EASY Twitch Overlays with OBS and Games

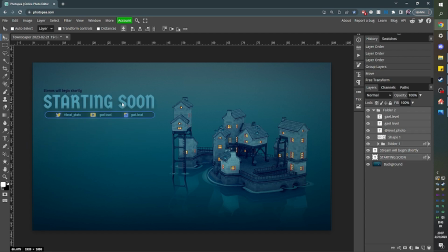491s
Just group everything together and just bring this back up like that. I personally like putting a clips compilation. And yeah, we would just put a border. And we'll probably create a mask in order to make it match and all that stuff.
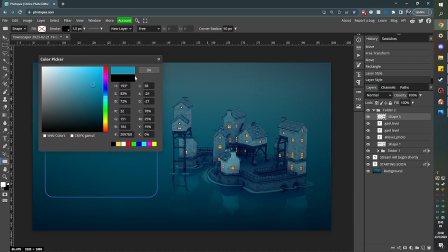505s
But it's up to you. Right now, I'm just creating the border and it should look like this. That simple. And this is a pretty good looking starting soon screen, made in a couple of minutes with just one screenshot. But the process of creating panels, banners, and all that stuff that I mentioned, it's really that easy.
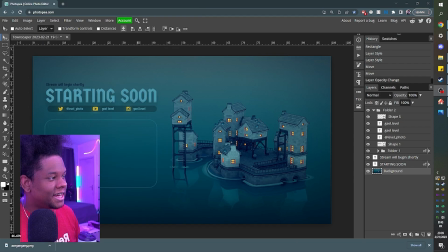524s
I can export this as PNG. And then I'll be able to add it to OBS as an image source, just like that.
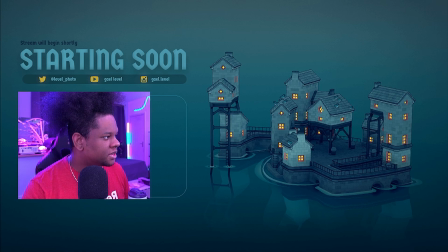532s
Now, the goal of this video is not necessarily to show you a step-by-step on how to manipulate pictures or anything like that. It's mostly to kind of boost your creativity a little bit, but also show you that you don't have to dig that deep to
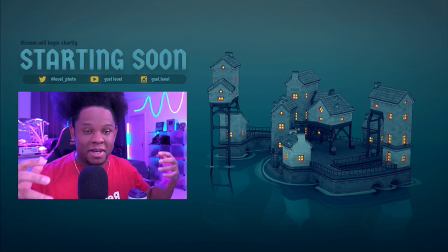548s
go find things that look good that might make your stream or your YouTube channel look good. You want an intro, you can just do a little screen capture. You already have the tools. You have OBS Studio and you have Photopea, for example, which is completely free. There's no excuse, really. I can't really force you to be creative,
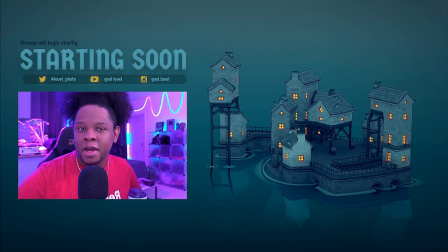566s
but hopefully this video will give you a little hint and maybe help you explore things that you may not have thought of before.
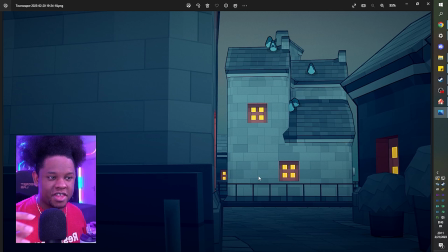573s
All right, one more example that I really want to show you. So this is a screenshot that I took from the game directly, right?
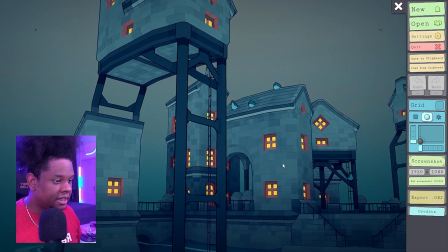578s
So I went in my town, I zoomed in somewhere, and I took a picture. the screenshot with the screenshot function.
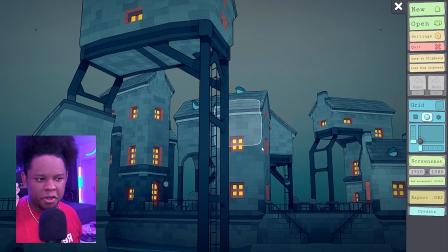584s
And I realized there's no depth of field. The camera doesn't go blurry when things are close or further away from it.
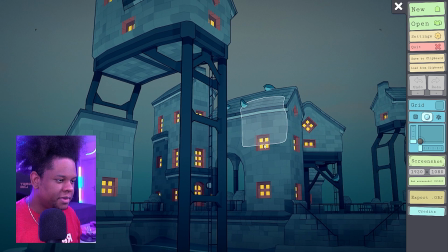591s
So from the screenshot,
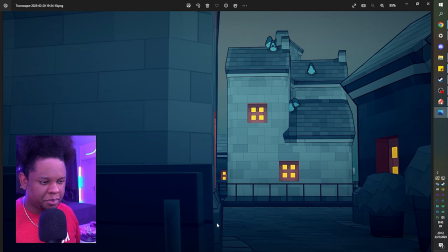592s
I brought this into Photoshop and I basically selected the parts that were closer to the camera and I added a filter called lens blur. And then I did more stuff. I added a vignette to make the emphasis on the part that I wanted to be in focus. I added a little bloom effect on the lights and this is the result.
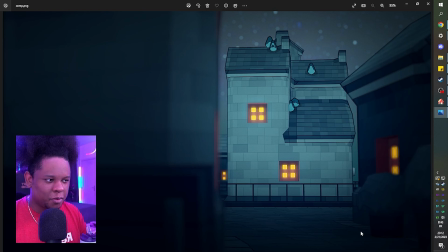613s
Oh, I also added out of focus stars because it would be out of focus in real life if the depth of field was that shallow. So that's the before and that's the after. Before, after.
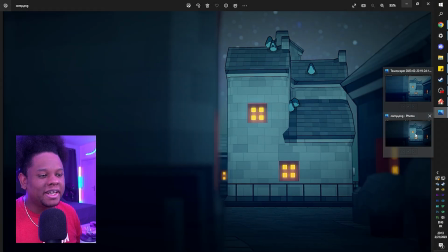625s
Before, after. So by just spending a little bit of time, for example, I could put like starting soon screen here. I could put my name, my logo, and put some socials and boom, turn this into a banner or into whatever, an offline image, for example. That would be pretty cool for Twitch. I just wanted to show you an example of taking things that are already there and basically manipulating them a little bit into your advantage and make them look cool and maybe integrate them into part of your artwork. I'm not gonna say you don't necessarily have to pay an artist. You should always like the best solution is to pay an artist, a professional, to make things for you. But if you can't afford an artist, that you're not gonna pay an artist. There's a lot of nifty, creative ways that you can acquire some cool looking artwork. And that was just using one single video game. So if your stream is more about FPS game, again, open your FPS game, trying to get in a cinematic position. And if you can't get that cinematic position, take a screenshot, bring it into Photopea, manipulate it in order to make it look better. I will be leaving a link to Townscaper, the game, in the description. Check it out. I also got this game for free. It's not a free game, but I got it for free using Lurkit. And if you want to learn about Lurkit, watch my video on the subject. So I already made a video showing you how to get games for free. And on top of that, I'm showing you how to use, as an example, this game in order to have artwork. So subscribe is what I'm gonna ask. Also follow me on Twitch because a lot of this I actually did live. Anyways, I gotta thank you so much for watching this video. I will see you next time. Go out there, make me proud, get level, out.